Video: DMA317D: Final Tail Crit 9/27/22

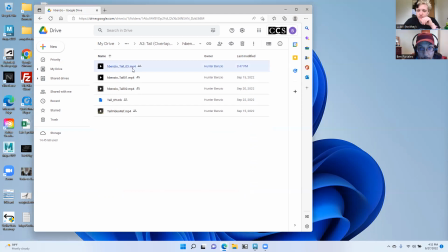so it's oh three right that's like the latest one
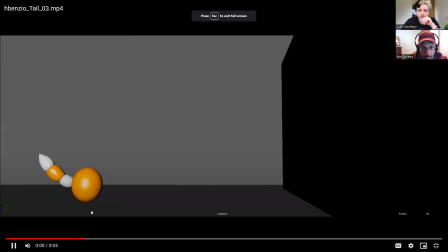All right, so I can't help but look
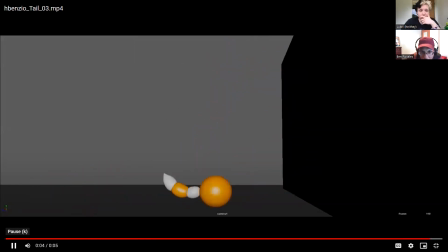at this and remember the video reference because the dog just immediately comes to mind. So it's working well for this animation. I think the time it's in air, just kind of just staying there for just a little bit really helps the feeling of weightlessness
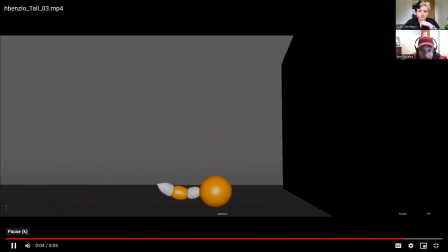of the ball creature. yeah that's all yeah at the end yeah um this is a this is really well timed the the arcs are working nicely the the
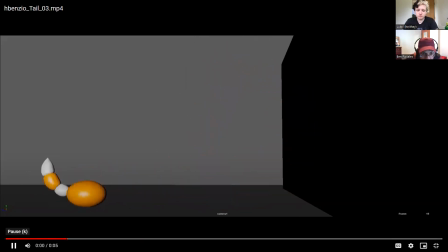squash and stretch really is used effectively to communicate um as not only as a mode of transportation it's moving forward by bouncing by squashing and stretching but also to communicate emotion to help connect that idea of
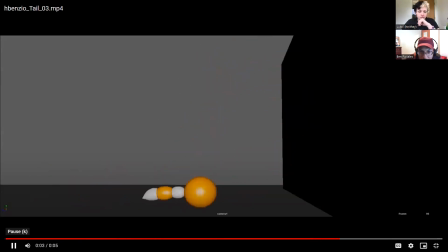happy or just energetic and then the tail is really nicely animated there's uh there's just a lot of nice every every single time the the tail is um moving
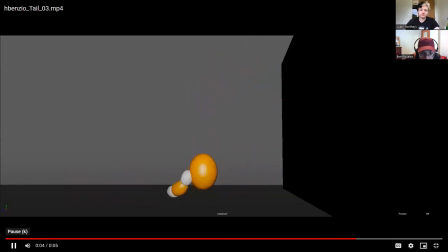the overlapping action is working really nicely it even slaps the ground and it's still overlapping right there it slaps and as it as he rotates around in a circle the tail just follows very nicely in a natural um spiral so
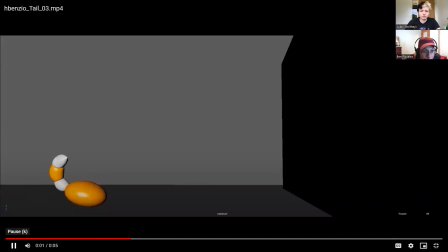yeah so this is a hard question what is there how can we help hunter improve this the only thing i like one of the things i was noticing like
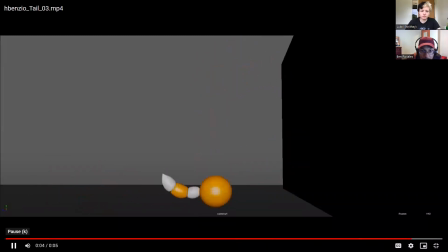just the bounce just before it's bouncing onto the wall it's really similar to like the previous bounces of when it's like those kind of like short arcs like the lead up to it so you don't really have that kind of like
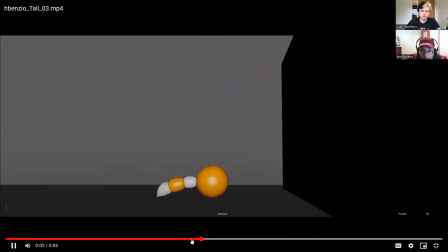big anticipation of for it to be jumping onto that wall and so it kind of feels like it's like whoa so you think that the squash and stretch needs to be bigger just before it hits the wall uh I wouldn't maybe
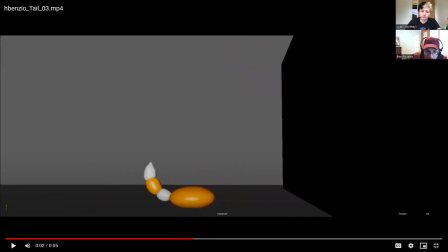it's for me it's like at first uh just before like around this mark uh it it didn't look like it was uh it kind of I don't know why but I thought it was like floating up it wasn't
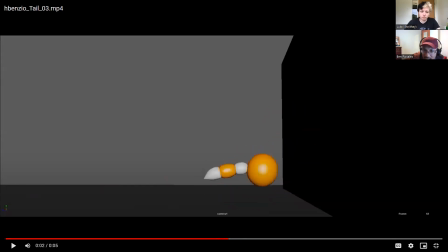but you know uh there was just something about it that's like it doesn't really differentiate like why is this jump so much bigger than the previous ones i guess when it's kind of similar to like uh the evers but i do see that there
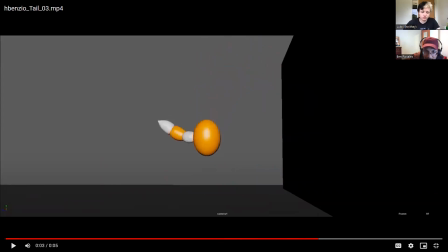is a squash there yeah that kind of sets it up so i don't know okay i might be crazy yeah a little bit longer just like maybe an extra frame just to show like that it's really squashing
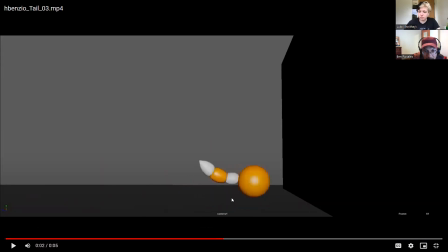yeah that that might help just a little bit more anticipation just maybe a frame or two longer here before you pop up and i think also what might help and i just noticed this just because i'm going frame by frame like this um there's not really a stretch you have a nice squash
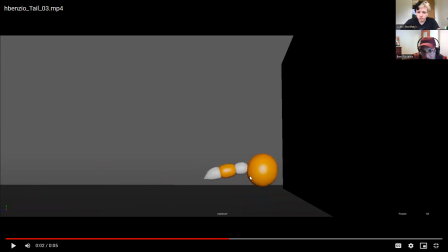but i think if you got into a stretch pose that would also help to um you start to stretch but it's almost like it's a little bit late so I would get into that stretch sooner